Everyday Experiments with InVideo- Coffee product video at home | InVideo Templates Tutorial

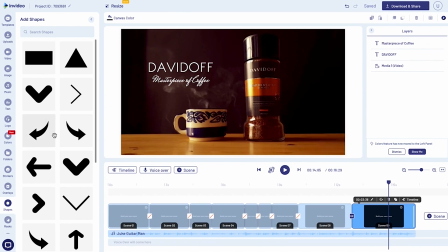(21:22)
Let's check out some shapes.
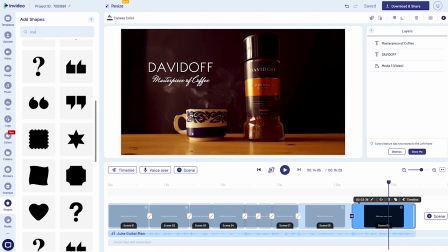(21:24)
I just want to add a line, so I'll search for a line, and here it is.
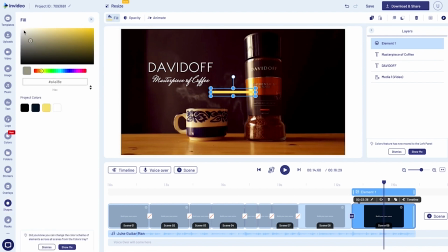(21:32)
I'll change the color to white. It's looking a little thick right now, so I'm just gonna squeeze it in.
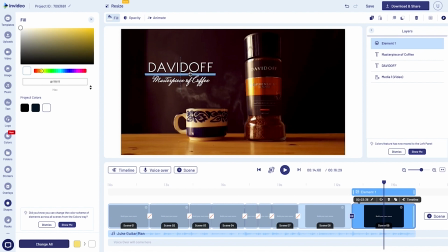(21:47)
And I'm gonna place it right in the middle of the tagline and the brand name.
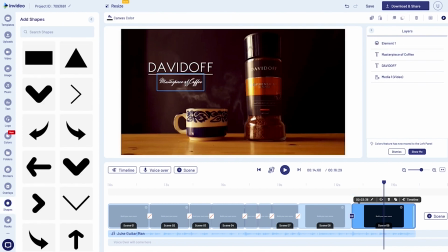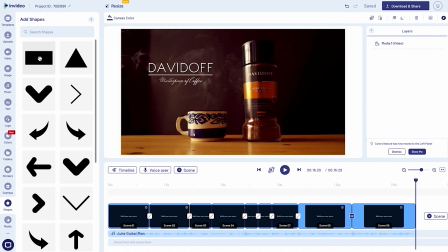(22:02)
I'll add a shape, a 16:9, a rectangle.
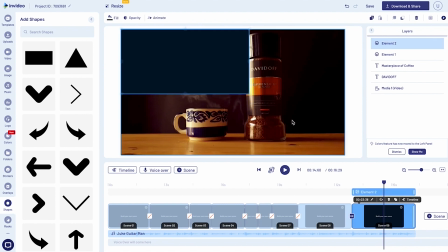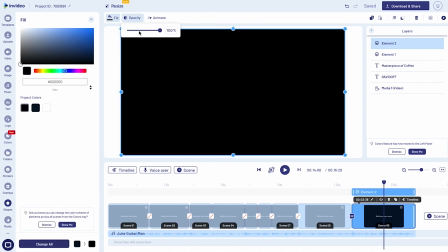(22:14)
Change the color to black, opacity to maybe 40%. I don't know, let's try it,
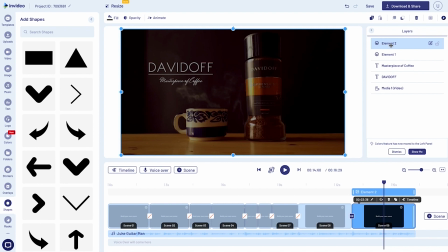(22:24)
and place it right beneath the text.
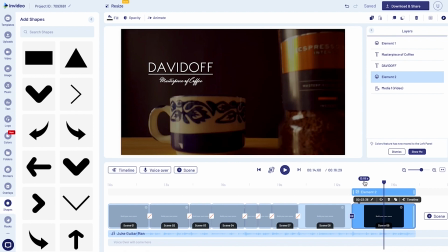(22:33)
I want the overlay to start from the beginning, so maybe we can just
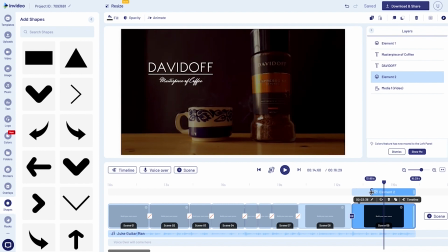(22:41)
trim it from the middle or somewhere here. So the overlay is going to start from here, so the footage is not completely overshadowed by the overlay.
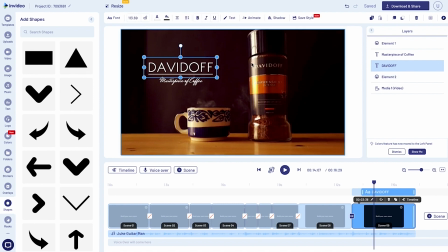(22:55)
The text can also come a little later then. Yeah, it's starting from here, and maybe the tagline can come maybe a few microseconds after the brand name.
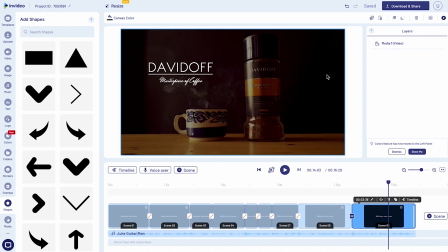(23:15)
So the overlay is coming a little abrupt, so we'll have to give it a little fade in animation.
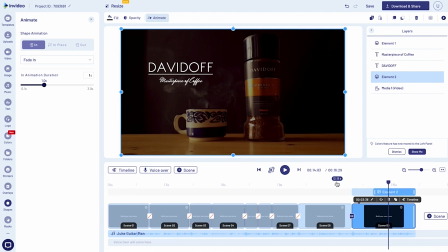(23:25)
Now let's see how it looks.
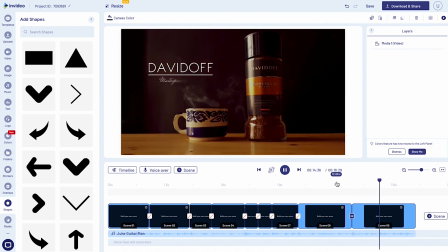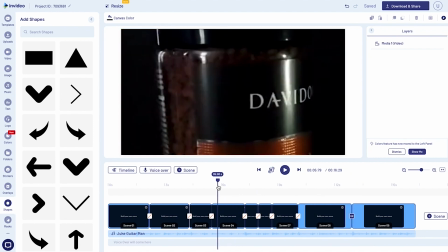(23:34)
So I think I'm pretty much done with the video. Let's just have a look at the final preview, and if there are any adjustments, we'll do that.
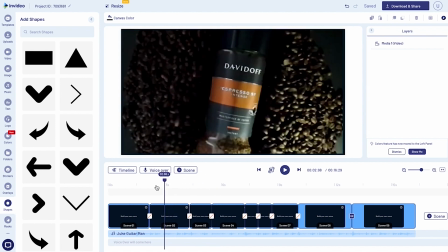(23:43)
Otherwise, I think the video is good to go.
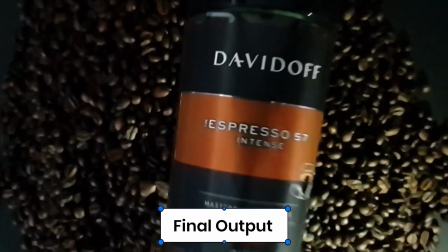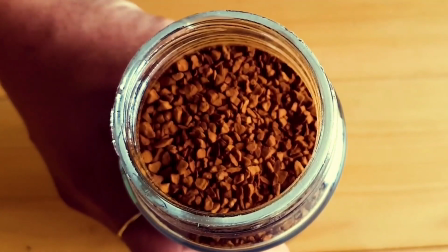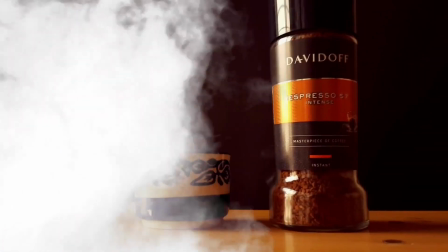Enjoyed watching this video, we'd actually like you to try this out for your product and share the videos with us. This is Vinu with InVideo, and I will see you in the next one.